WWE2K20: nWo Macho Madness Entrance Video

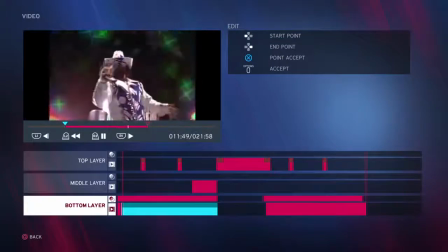249s
That's what I like about this part of the video. It's more modern stuff. He actually wore something like that in the nWo, so it was really cool to have that stuff looking more WCW.
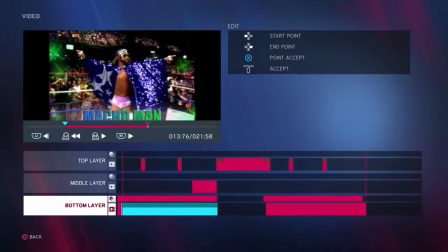260s
And then there's that nice bit of Macho Man at the end, which I like, and I'll show you what I did with that in a second.
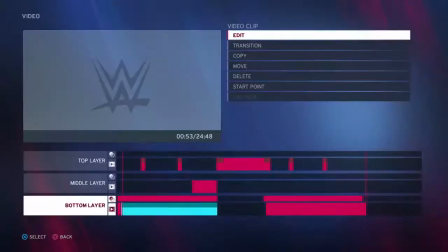266s
So that's the second clip that I used for that part of the video,
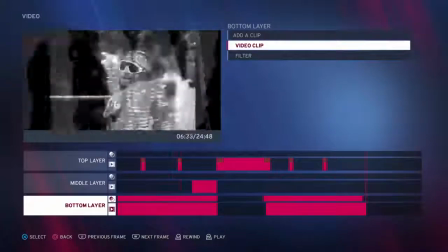274s
and I'll do the other layers after this, but we're going to stick with the bottom layer now. And all I did then was very, very, very simple.
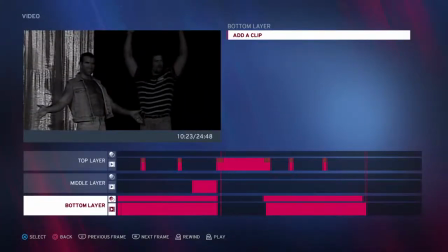282s
I copied, and I'll show you how to copy a layer. I then copied the video clip.
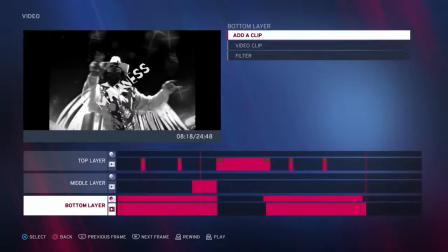290s
So what you do is you go to the layer that you want to copy. Don't add a clip. You go to the video clip and then copy.
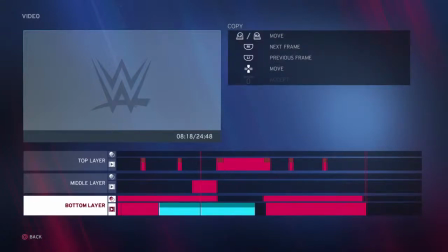298s
and then as you can see, if you R2 and L2 it on the PlayStation, you can just slide it along then and put the loop in wherever you want.
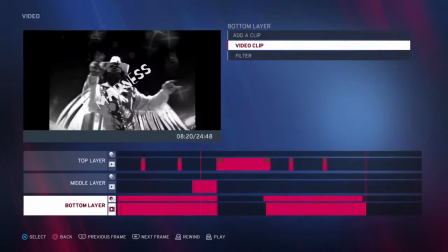306s
So that's a really easy way of creating a looped video, and copying and pasting makes it really quick and easy.
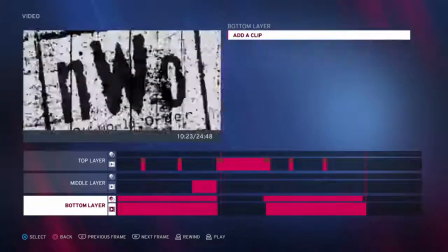313s
So I did that, and that is the base layer completed.
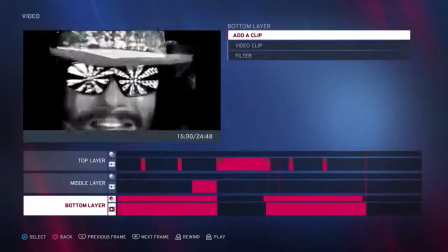317s
And then what I did a final little video that you're gonna see at the very end.
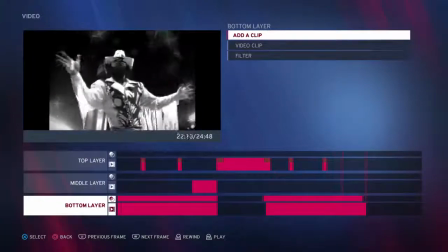324s
I wish there was a super fast forward button, but there's not. And you'll see that the nWo comes up.
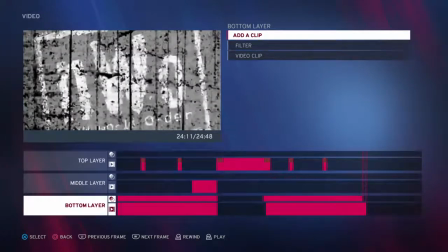329s
So again, I just copy and pasted the very first nWo logo, and that transitions out nicely,
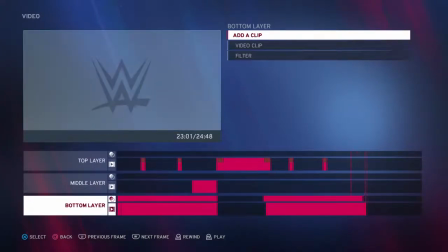336s
so that when it loops over, it'll just be a long nWo logo flashing, which is cool. If it loops, I haven't even tried to see if it loops the video in the Titantrons or not. So the middle layer now is where I built in a little bit of an added detail.
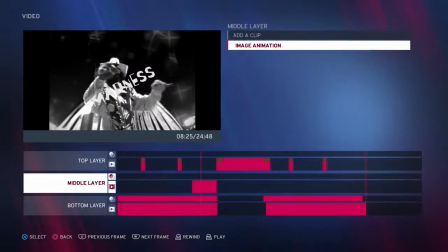356s
The middle layer was image animation,
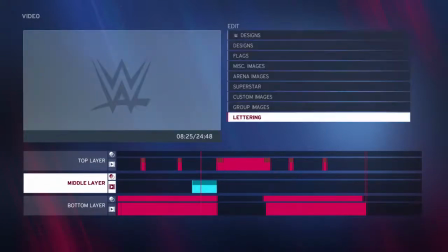359s
so I went into image animation and I created lettering that said Madness,
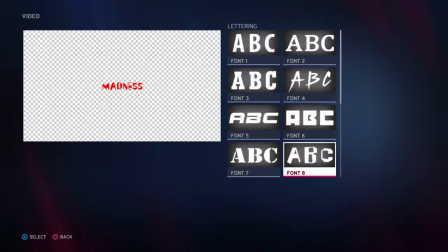366s
and it was with font 8. I then made it white. So let's just do this again.
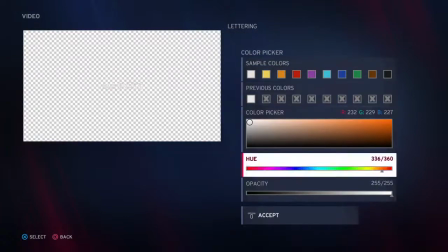374s
I've got the color there, so I made it white.
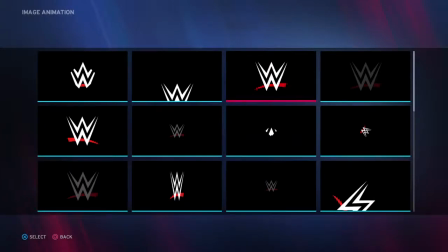376s
I then used this one, the one that spins, because it's the word madness, you know, I wanted it to be a little bit mad.
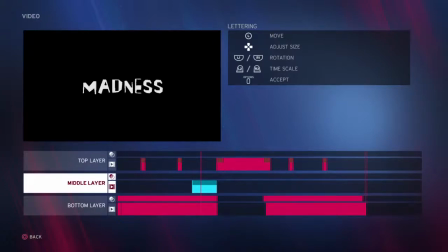384s
So then what I do is press the right directional pad to max, the up directional pad to max. Basically that means that it makes madness as big as possible, and there you go.
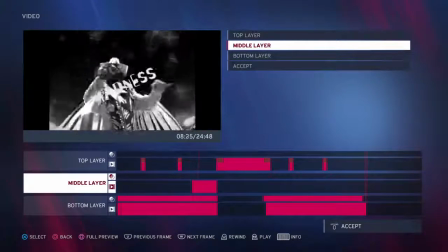399s
And then once that transitions in, what will happen is the madness will spin, and as it happens,
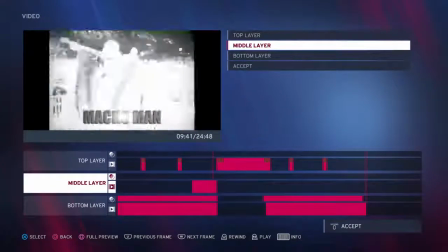405s
it spins really nicely over the Macho Man bit, so it says Macho Man Madness, which is really nice.
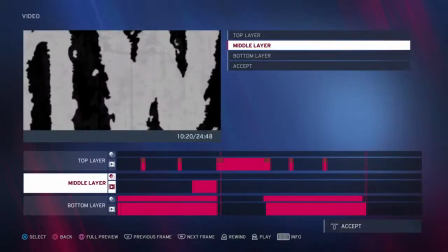411s
So that was a nice little touch there. For the top layer,
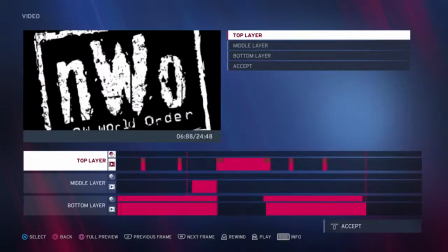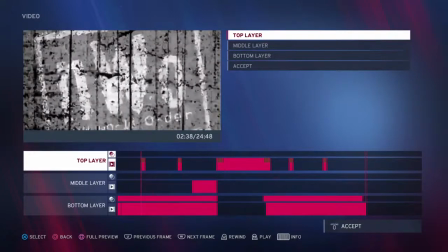421s
takes so long. So for the top layer, what I did at around the, now you can do this at random points,
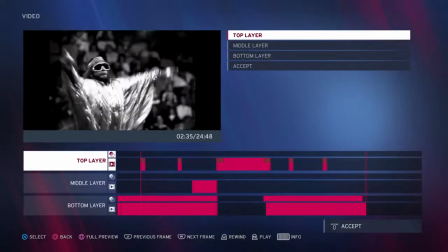427s
but what I wanted to make the video look like it was actually more nWo-esque, and I didn't do this in the Hollywood one, so this is something new that I've learned from just experience, trial and error and all that stuff.
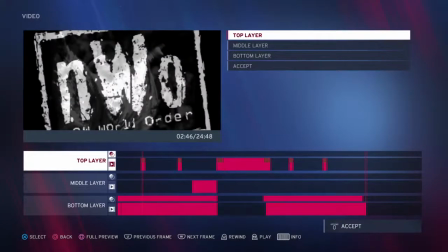438s
I wanted to add these little flashes of nWo, which I think are really cool,
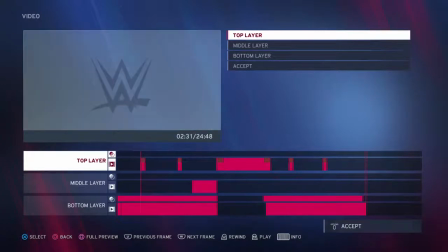443s
and as you can see, they're sort of opaque a little bit.
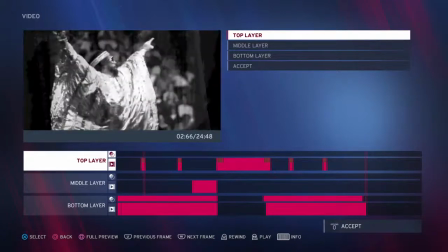447s
You can see through them so that you can see Macho Man all the time, so it looks like a real transition of the logo.
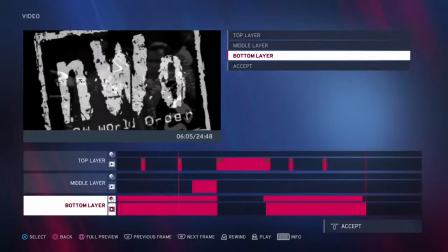453s
And all I did for that was I copy and pasted the original bottom layer, you know, that little clip that I had. I just copy and pasted that, and then the only added extra for these
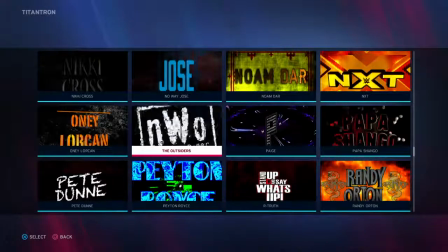468s
was video clip edit. The only bit I added that was extra was the transition.
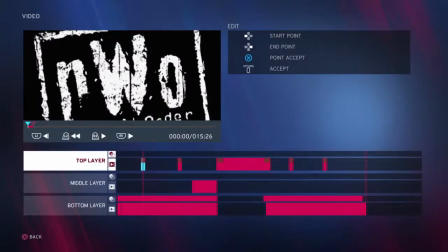476s
Okay.
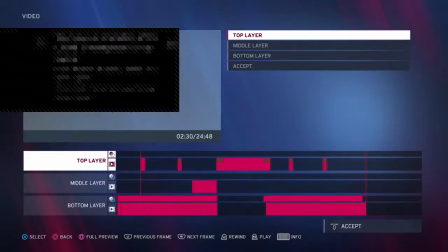479s
Now, unfortunately, I've accidentally messed that one up. Well, this is fine because I will show you what I did.
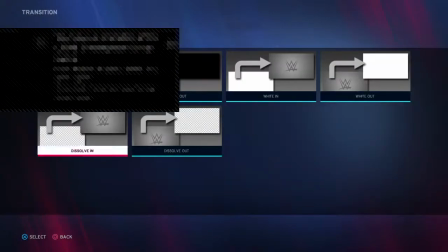484s
So you go to video clip, you go to transition. All I do is dissolve it in.
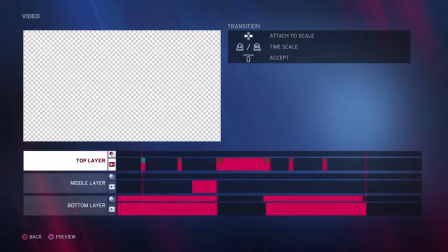490s
Dissolve in or out really doesn't matter, to be quite honest with you. It has the same effect either way.